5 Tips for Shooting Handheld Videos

What's up guys, Landon here from the Full-Time Filmmaker team and today I'm going to be giving you my top five tips for shooting handheld videos.
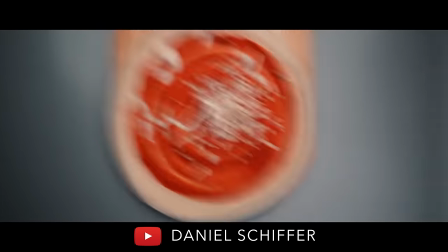44s
Now obviously there's been a lot of buzz around the Daniel Schiffer style of filmmaking and he already does a great job breaking down his process and showing behind the scenes.
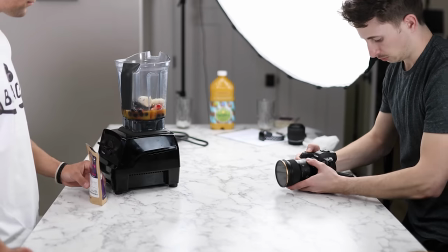52s
So this video is really just to add on to what he's taught with more tips and tricks that I've learned while creating this style of video.
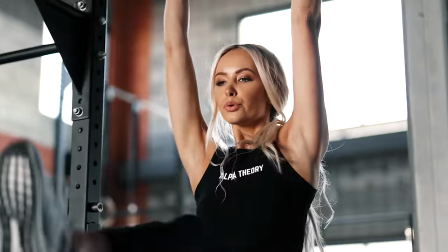58s
Plus I want to cater to people who just want to film higher quality handheld stuff, not necessarily b-roll sequences like Daniel, but just good techniques and tips for general handheld shooting. Now there are definitely quite a few advantages of shooting handheld over just shooting with a gimbal or a tripod.
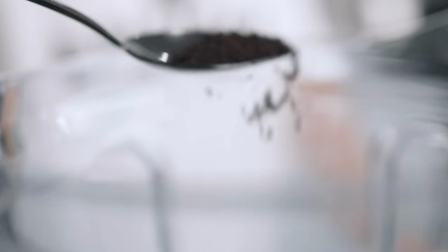73s
The main advantage being that you can control the exact movements that you want your camera to make, whereas with a gimbal or a tripod you're at the mercy of what those tools are capable of.
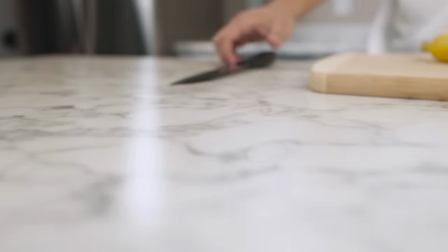82s
So overall it's a great way to get natural less robotic movements out of your camera.
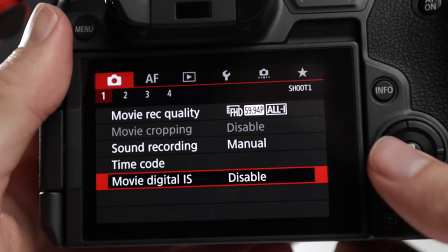85s
Also I want to point out that I did not use in-body image stabilization, optical image stabilization, or digital image stabilization.
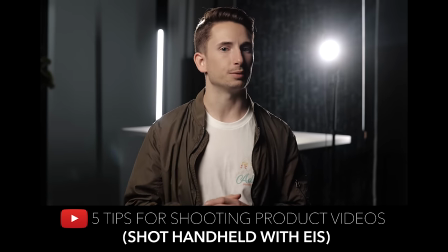92s
That technology is a tool that works well in many situations, like if you're just standing still while holding your camera and you want it as smooth as possible, but it wouldn't have worked very well in this case.
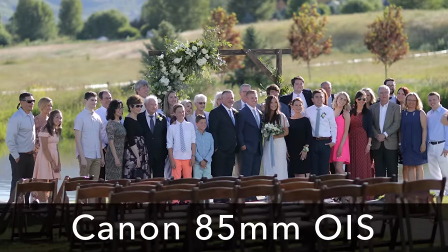101s
And that's because the stabilization technology would essentially be fighting my handheld camera movements, over-correcting it, and just making it worse.
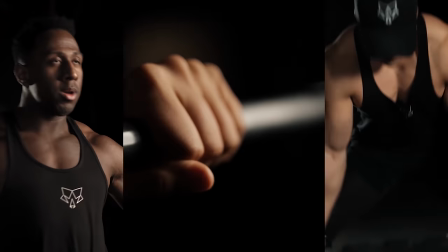108s
But don't worry, because these tips I'm about to show you will make you forget the image stabilization ever existed. All right, tip number one is to use a wide-angle lens.
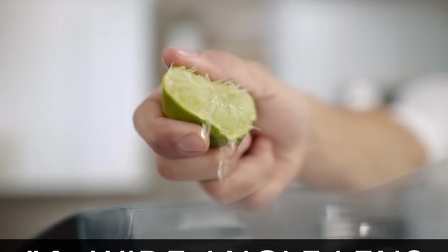117s
Now, we do this because it widens our field of view and it hides a lot of the micro jitters that you'd have if you used a tighter focal length.
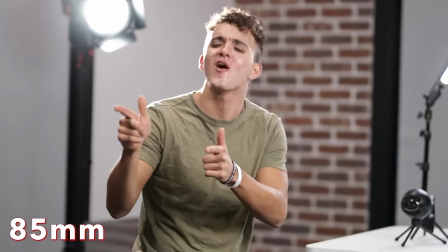123s
For example, compare this clip shot handheld on an 85 millimeter to this clip shot on a 24 millimeter.
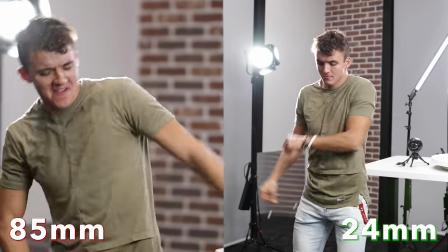129s
You can tell there's a lot more shake happening on the 85 millimeter and in most cases you want to keep that shake to a minimum.
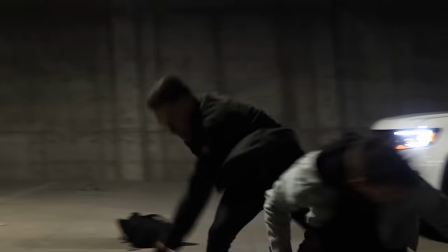135s
Now obviously there are times when you might want that heavy camera shake like if you're filming a fight scene or you just really want to emphasize that handheld movement. Hollywood movies do it all the time especially action films because it actually adds to the story and it helps you as the viewer feel like you're a part of the action.
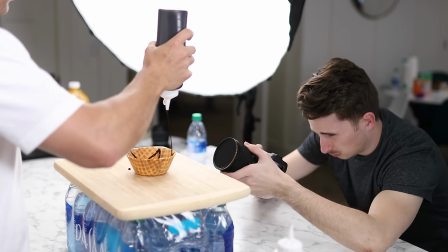151s
You can also technically shoot at that same wide angle like the 24 millimeter then digitally zoom in.
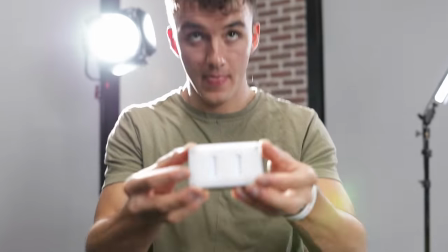156s
This is super helpful if you're filming an object that's hard to track like something flying through the air but as long as you capture your subject somewhere in the frame you can scale and reposition it in post. So with that being said yes we recommend using a wide angle lens but depending on what you're shooting a tighter focal length might help you achieve the look that you're going for so just shoot accordingly.
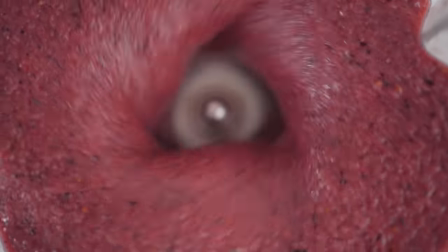175s
Now my go-to lens for handheld videos like the sequence you saw earlier is the Sigma 24mm f1.4.
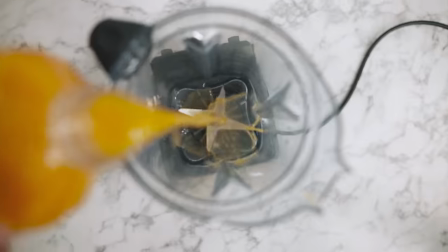181s
I like this lens specifically because it allows me to capture a pretty wide area but I'm also able to get up close and show a fair amount of detail.
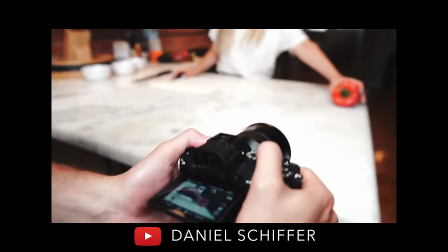188s
Most people who shoot handheld b-roll sequences use a similar focal length. For example, Daniel Schiffer uses a 25mm Zeiss Batiste lens for nearly everything.
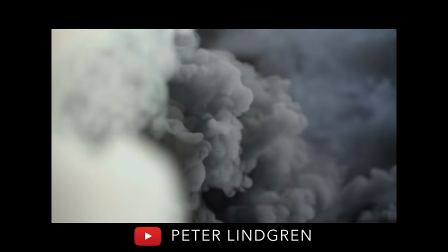196s
Peter Lindgren uses a Tamron 28-70 but keeps it around that 28mm focal length for handheld stuff.
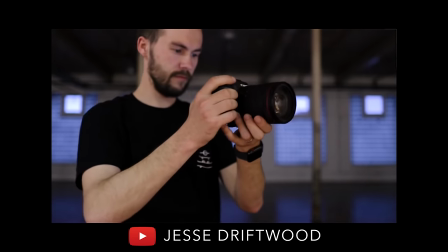202s
Jesse Driftwood primarily uses the Canon RF 24-105 and again it generally stays near 24 or 30mm.
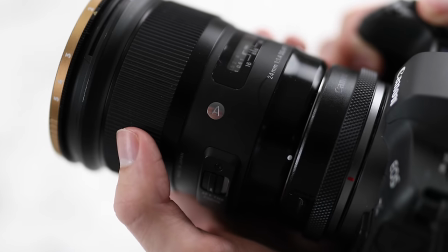209s
So by knowing what other creators are using, hopefully that will steer you in the right direction for your lens choice. But moving on now to tip number two, hand placement. Now obviously not every camera is shaped the same.
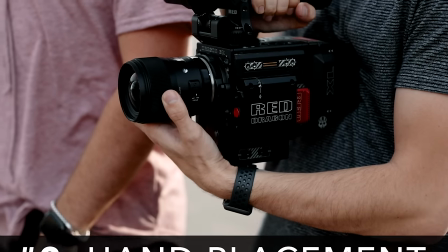220s
For example, I hold a RED much differently than I hold a mirrorless camera.
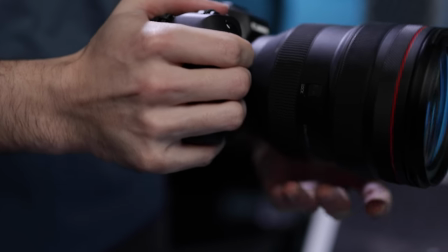223s
As a general rule of thumb though, you'll want to place your right hand on the grip of the camera with your left forearm or wrist supporting the bottom, and then your left hand holding the lens.
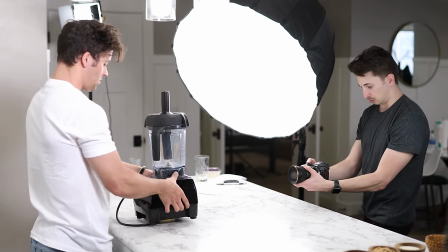232s
Now the point of doing this is so you have three points of contact with your camera, therefore improving overall stabilization.
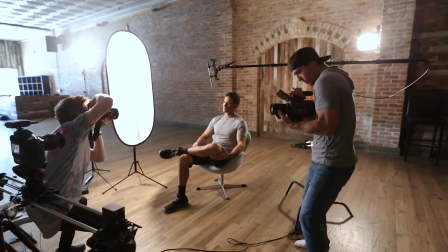237s
And you can always add another point of contact. One that Parker will do sometimes when holding the red is he'll pin it up against his body.
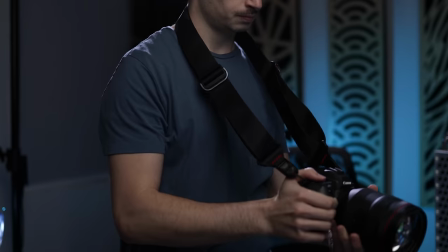243s
Or one that I like to use for certain shots is a camera strap. So I'll just attach it to my camera and then pull it tight in front of me and it steadies my hands just a little bit more. And there are a few tools that you can use to make holding the camera a bit easier.
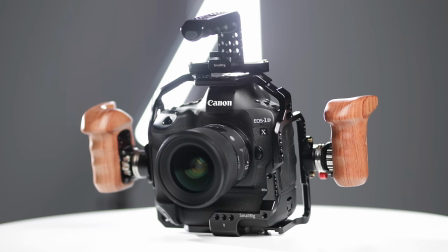254s
For example, I have a cage on my 1DX Mark II with a couple of wooden handles on the side as well as a handle on the top.
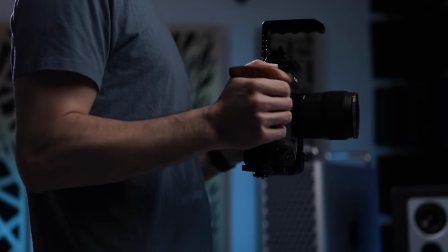260s
The handles I chose for this setup are super ergonomic so my hands fit perfect on each one. I mostly use this rig when I'm shooting videos that are a bit more professional and would look good handheld.
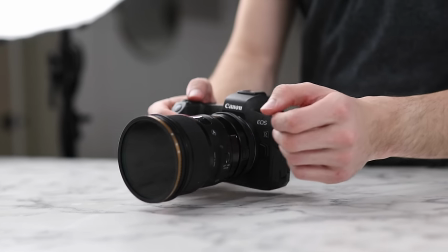270s
The EOS R as you've seen is my camera of choice specifically for handheld b-roll sequences like the one you saw earlier. But whether you have a camera cage or not you'll still need to hold the camera tight to your body which actually brings me to tip number three. Move your body not your hands.
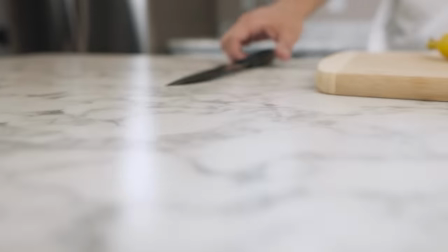285s
There are certain times when I'm only using my hands to create movement like this shot that has a more intricate camera movement and I'll
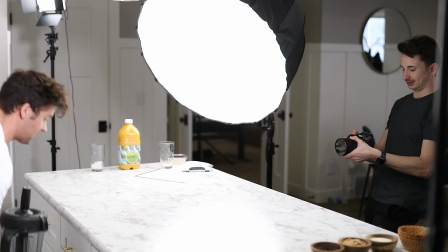290s
get to that later but generally you'll keep the camera close to your body and allow your legs and torso to create that movement for you.
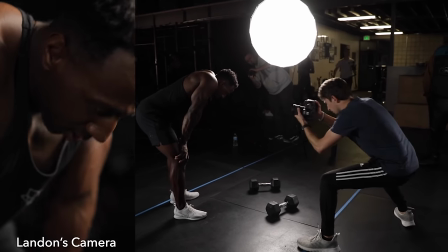297s
Now the best way to do this is by planting your feet and then only moving the top half of your body. Now obviously this works great if you're standing in one place but what about when you need to follow a subject?
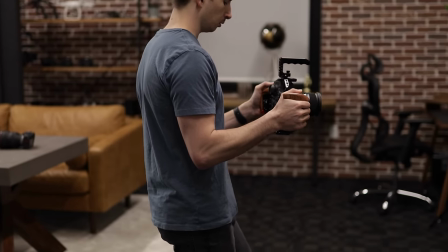306s
Again you'll want to hold the camera tight to your body and employ what we call the ninja walk and honestly there's no definite way of doing this.
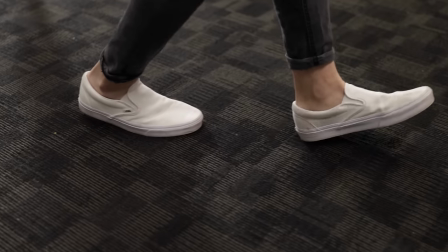312s
Some people like to walk on the balls of their feet, but I personally like to just softly step down on my heels.
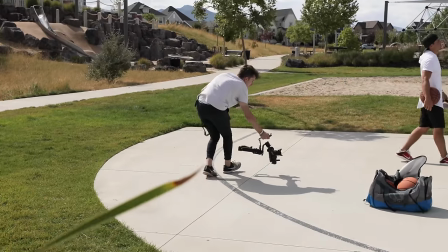317s
Now, this is the way I walk with a glide cam or a gimbal. So naturally, that's how I do it. But try both and figure out which one gives you the best results. So now that you have the technical aspect of handheld shooting down, we can get more creative and move on to tip number four, motivated shots.
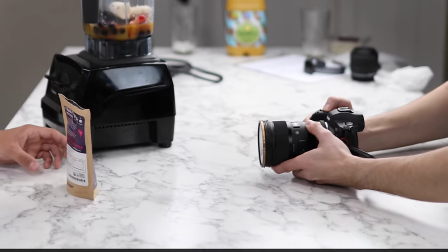331s
Now, like I said, the biggest advantage of shooting handheld is being able to move the camera more rapidly and precisely.
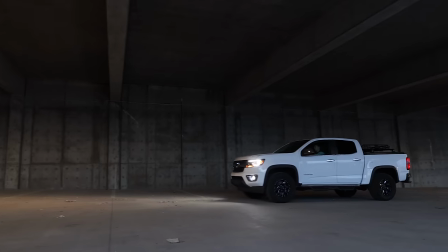337s
This gives you a huge advantage in your storytelling ability because you're no longer limited to basic pans and tilts.
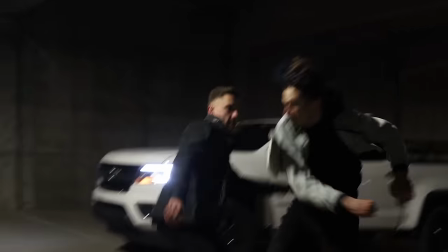343s
You can get extra creative and help your viewers be completely engulfed in the action that's taking place. I'm calling this tip motivated shots because in a general sense when you're shooting you want your camera movement to be motivated by whatever your subject is doing.
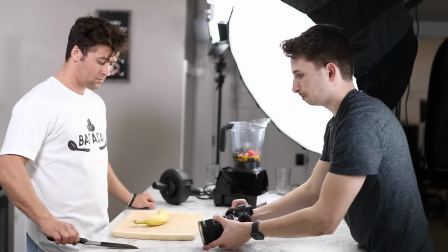355s
For the opening sequence when our subject was grabbing a knife and slicing the banana the camera was following that exact movement in order to make you feel like you were a part of the action.
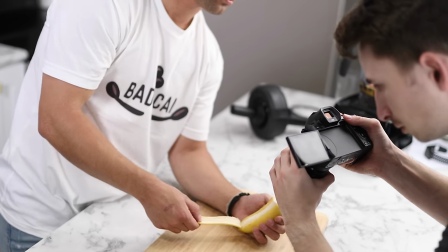363s
Then when he's peeling the banana the camera is pushing in to emphasize that same movement and so on. The way I see it there are two situations that you'll run into while trying out this tip. Number one, you've directed your subject and you know exactly what they'll be doing.
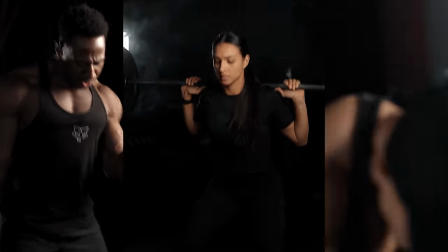376s
And then number two, you don't know the exact movements that your subject is going to be making.
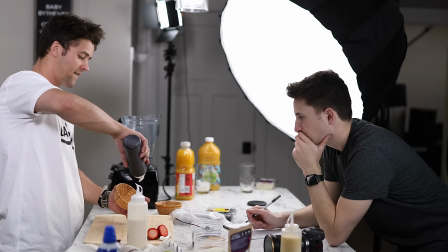379s
So if you have directed your subject and you know what they're going to be doing, you not only need to let them practice their movements, but allow yourself to fine-tune what you're going to be doing with the camera. I like to set starting and ending points for both myself and the talent.
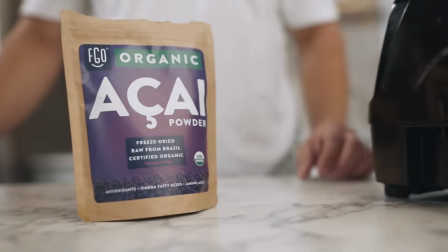392s
For example, this shot with the acai bag sliding into the frame looks simple, but the only reason it worked is because we had set a starting point,
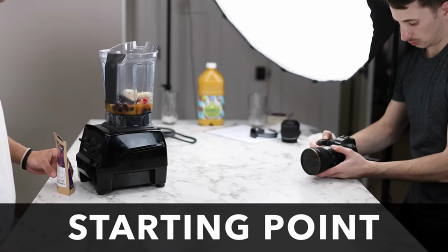400s
the bag hiding behind the blender and my camera on the edge of the table with a specific framing,
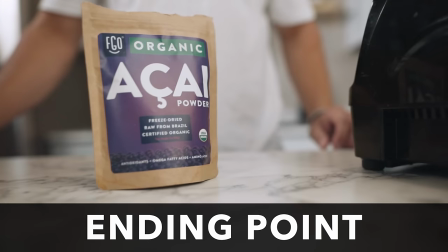404s
and an ending point, the bag just a few inches away from the blender and my camera at a spot that I marked on the table.
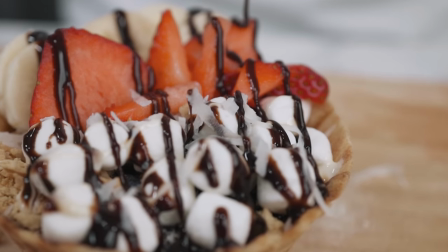410s
If you have your starting and ending points in place, whatever movement that happens in between will just come naturally and give you the best results.
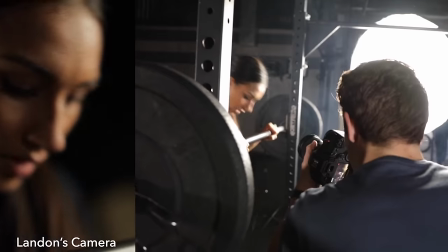417s
The second situation would be if you don't know what your subject is going to do in the shot. This just means you'll need to anticipate the movement that they'll be making and match your camera movement accordingly. Now occasionally I get asked if I'm always looking at my screen while filming these types of videos and for shots that are a bit more improvised I'm typically fixated on my subject and then I'll glance at my screen a few times throughout the shot to make sure that my framing still looks good.
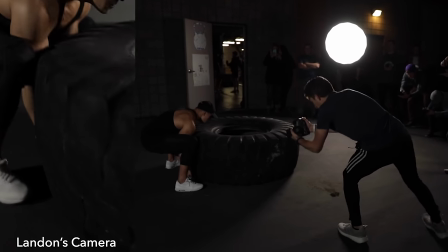439s
I find that this helps me personally anticipate what my subject is going to do. I think it's a bit easier and more natural to follow someone's movement when you're looking directly at them rather than watching them through a screen. But moving on now to tip number five, keep the camera moving.
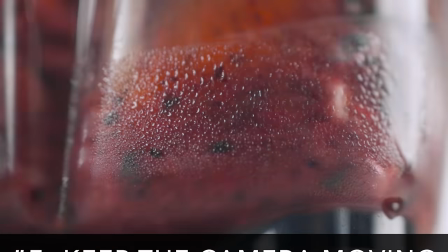452s
Now if you're shooting handheld especially b-roll sequences like this one, there's almost no better way to hide that micro jitter than by keeping your camera moving. This is one of the tricks that I use when I can't hold the camera close to my chest and I need to hold my arms out.
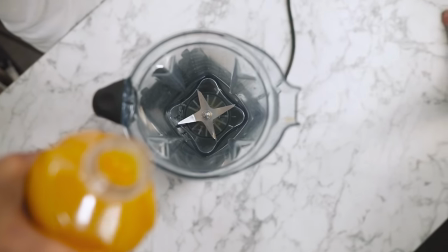465s
If you just held the camera straight in front of you and depended on your arms to do all the stabilization, you'd see a bit more jittering, but if you combine that with some creative movement,
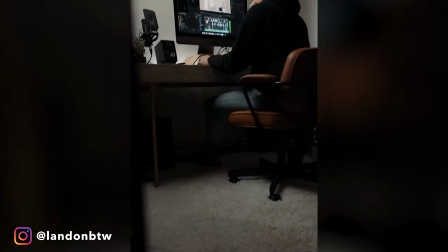472s
you wouldn't really notice. Now I did this with another little video that I made for Instagram. It was nearly impossible for me to get some of these shots with the camera close to my chest,
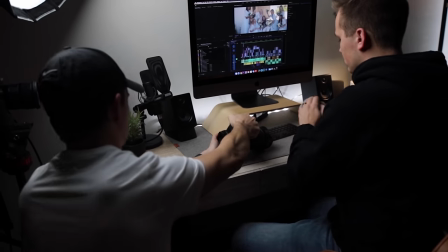480s
so I'd hold it out with my arms extended and then add that element of movement to smooth out any potential jitters.
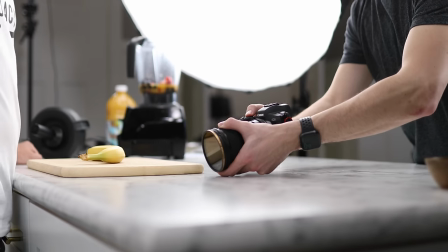486s
If you have the option, it's also helpful to rest your hand or knuckle against a surface to minimize that jitter.
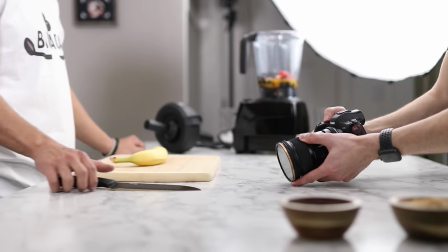491s
Again, the shot with the knife being drawn is a perfect example. The first part of that shot would have been a bit more difficult if I wasn't able to slide my knuckle on the counter while pushing in.
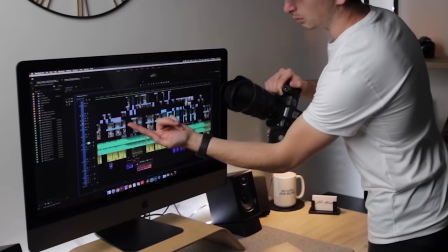500s
The shot of the timeline in this video would have taken a lot more takes if I wasn't able to use my fingernail to smoothly glide across the screen.
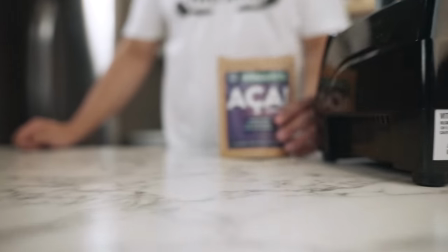508s
Also, I told myself I wouldn't throw this in there because it's a bit obvious, especially for b-roll sequences.
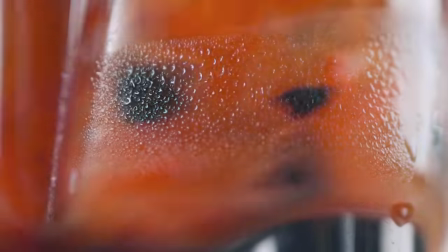513s
Plus it doesn't always apply to other handheld situations, but as a bonus tip, I recommend shooting at a higher frame rate, ideally 60 frames per second if it's appropriate for the video that you're filming.
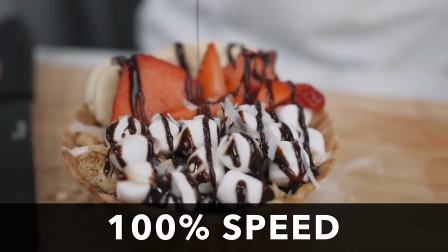522s
A clip played back at a normal speed will be more prone to those bumps and jitters, but just by slowing it down to around half that,
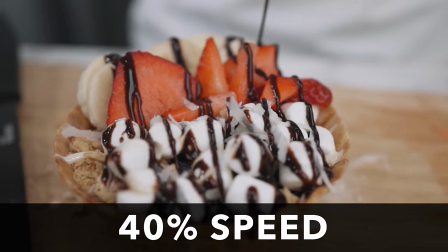529s
it'll smooth most of it out and you won't notice the majority of those imperfections.